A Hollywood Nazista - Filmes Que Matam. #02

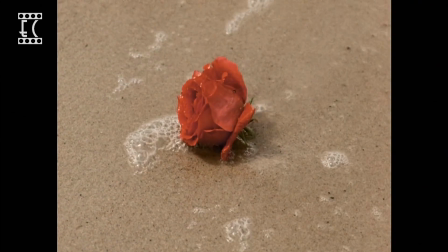Então todas as cenas de morte eram mortes poéticas, felizes,
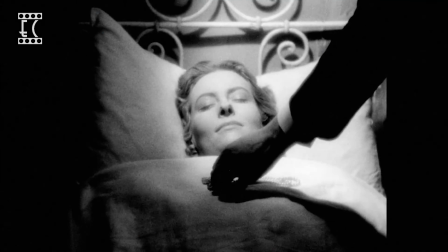que serviam para enaltecer o sacrifício do povo pelo país e também como forma de redenção para
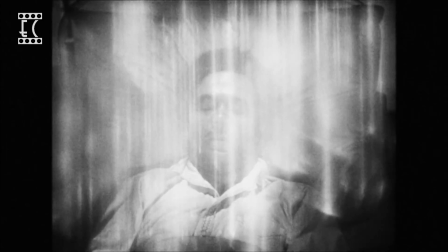personagens que tinham caído em tentação e saído dos preceitos morais pregados pelo regime.
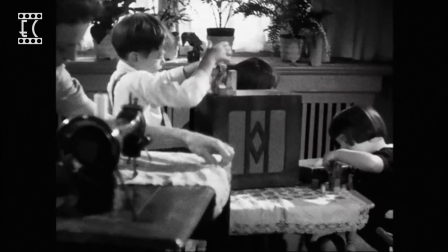Sim, existia aqui, apesar de na prática ser bem diferente, uma hipervalorização da família,
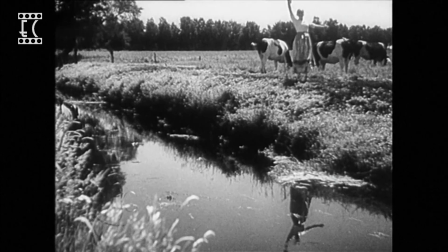da figura da mulher virtuosa e dedicada ao marido e ao lar, da vida no campo e da natureza intocável pelo homem.
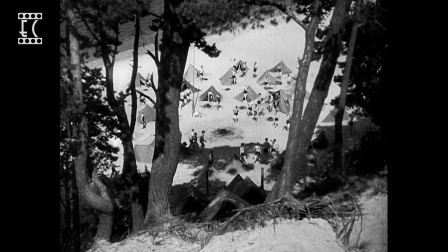Ainda em 1933, Ufa produz oficialmente seu primeiro filme de propaganda seguindo esses preceitos.
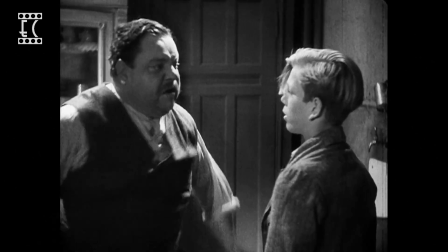Mocidade heróica. Aqui vemos um jovem de classe operária com um pai comunista Que se vê inadequado em seu
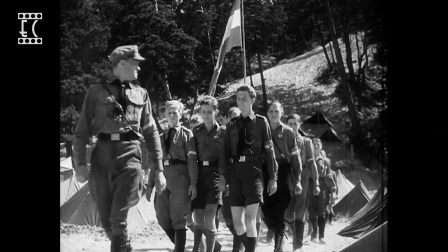ambiente E anseia desesperadamente pela estabilidade e a disciplina
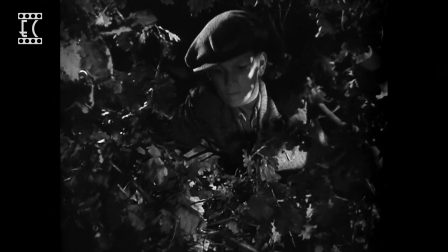militar da juventude hitlerista Que é tipo um escoteiro do mal Inclusive eu
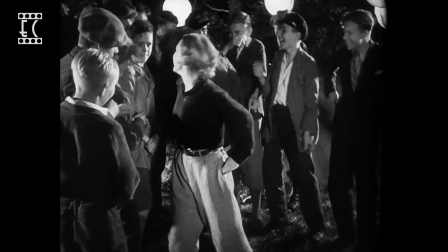achei hilário esse momento em que ele tá numa festa comunista E todo mundo tá cantando,
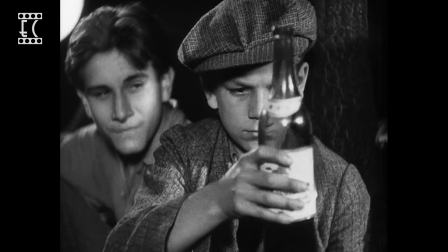bebendo, se divertindo, se pegando E isso tudo é mostrado como algo ruim
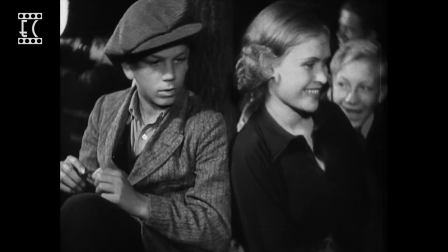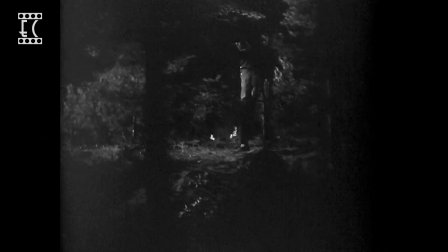Já aí o filme já me perdeu, né? Hoje em dia, olhando, a gente até fica pensando, né? Pera aí, qual é o lado mesmo que é pra ele escolher?
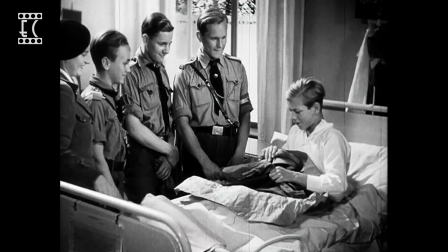Mas ele acaba resolvendo trocar esse mundo pelo mundo da disciplina, obediência e devoção à nação.
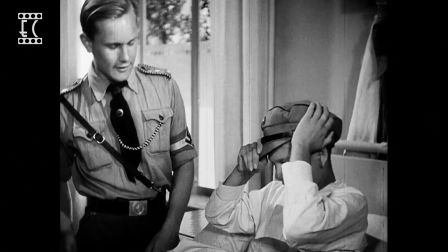Sim, o Jojo Rabbit com certeza tem influência desse filme.
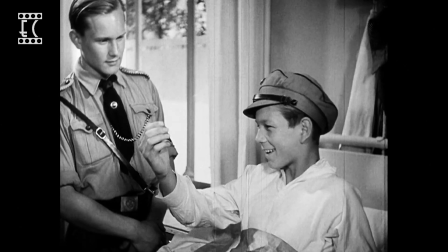Inclusive foi por causa dele que existiram Jojo Rabbits nessa época dispostos a matar e morrer pela nação.
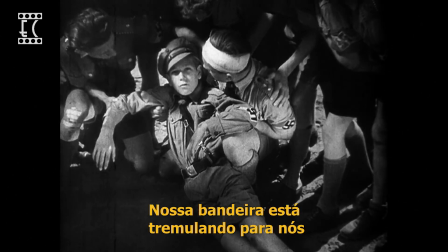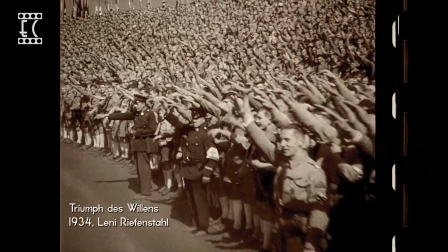Um ano depois, a gente tem o triunfo da vontade de Lenin Riefenstahl.
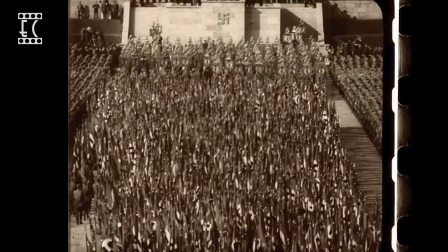Aqui a gente consegue ver uma massificação do povo alemão,
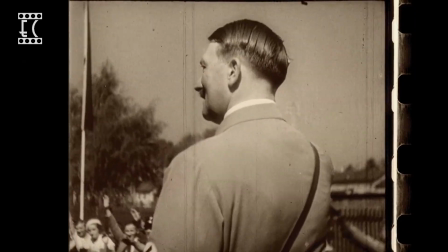a perda do indivíduo e a transformação do Adolf Hitler num super-star.
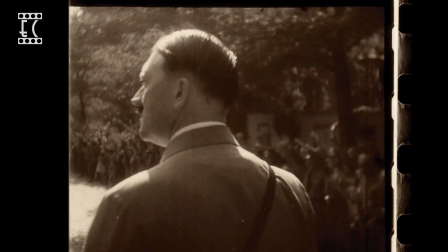Hitler é mostrado como um semideus e a gente vê isso pela reação das
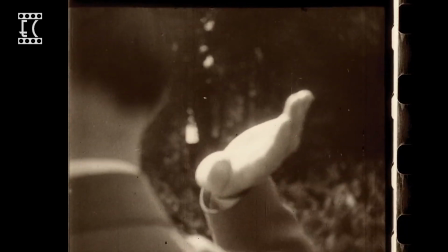pessoas ao vê-lo antes da gente mesmo poder vê-lo Essa decupagem,
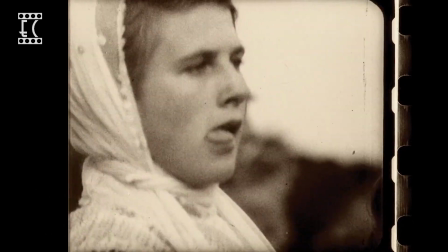por exemplo, é copiada até hoje em DVD de astros da música Como ele era baixinho,
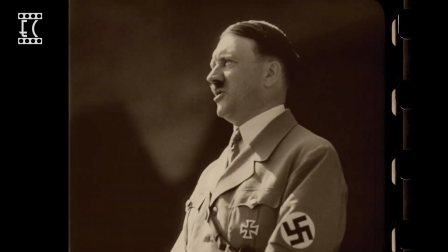a maior parte das suas imagens são feitas em contraplonger Que é esse plano em que a câmera está
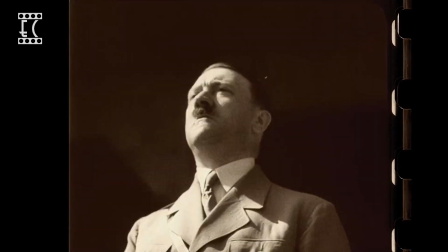pegando você de baixo pra cima Dando uma ideia assim de que você é maior do que você é,
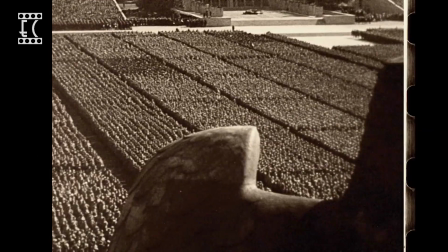mais poderoso Nesse filme a gente vê a solidificação da promessa do que a Alemanha nazista está se propondo a ser.
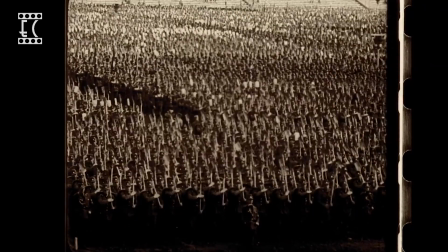A Alemanha que remete aos tempos antes da Constituição, antes da democracia.
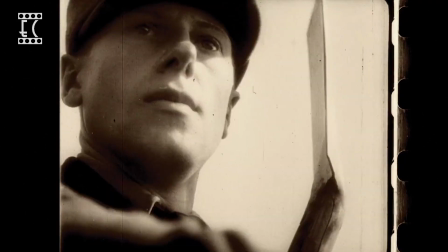Poderosa, imponente, uma nação unida e regida por uma única figura.
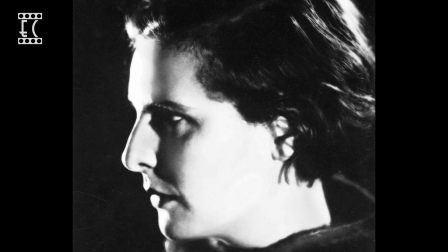A Lene foi uma grande documentarista, inclusive ela era a favorita de Hitler.
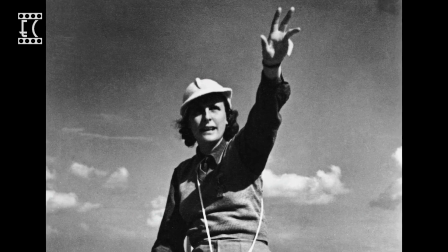E dois anos depois do Triunfo da Vontade, ela dirigiu Olimpia,
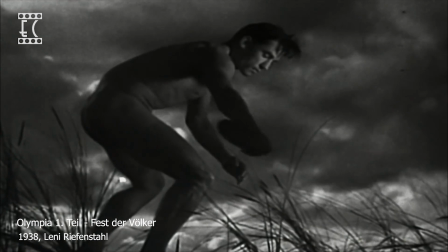que usava os Jogos Olímpicos de 1936 em Berlim como uma celebração da superioridade da raça ariana.
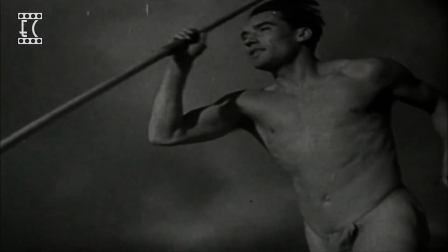Realmente, as suas habilidades como diretora são inegáveis pelas imagens que a gente está vendo e dá
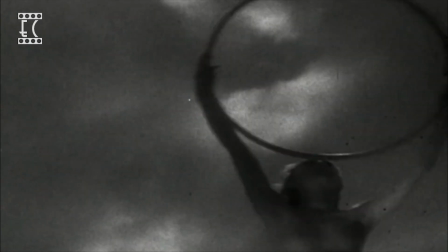pra perceber como essas imagens conseguiram influenciar a alta imagem dos alemães nessa época,
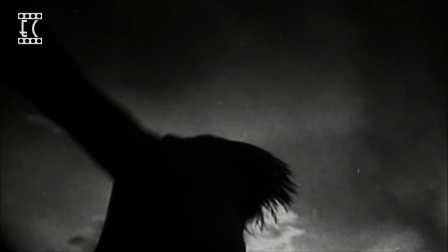já que eles estão sendo aqui retratados como um povo superior e escolhido por Deus para triunfar e dominar o mundo.
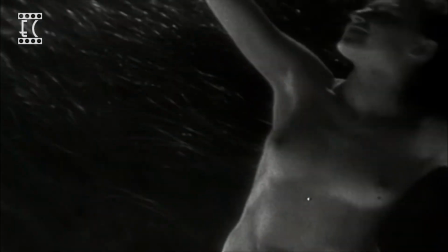Falando em soberania da raça ariana, em 1940 os cinemas alemães são bombardeados de filmes com temática antissemita.
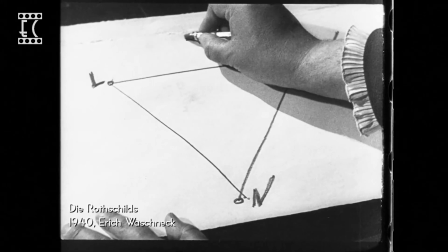Nós tivemos os Rothschilds, que retratava a famosa família de bancários judia e que era uma das obsessões de Hitler.
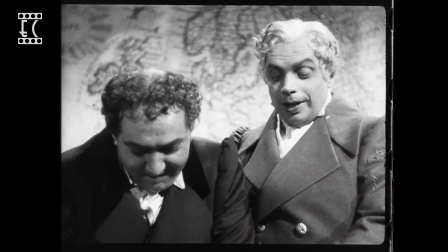Inclusive a história deles já tinha sido levada ao cinema em 1934 por Hollywood.
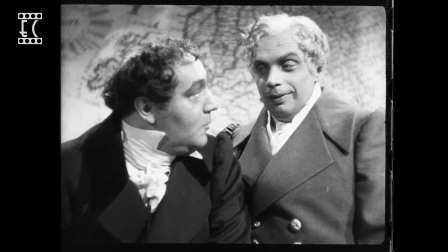Aliás, Hitler, apesar do boicote a produções estrangeiras,
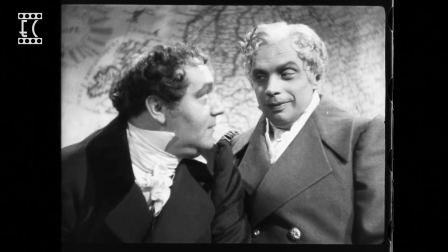adorava filmes hollywoodianos e sempre que podia, encomendava à UFA versões equivalentes.
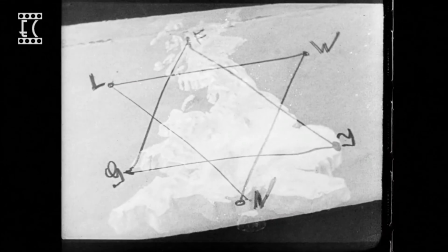No próximo episódio, a gente vai até ver mais exemplos desse.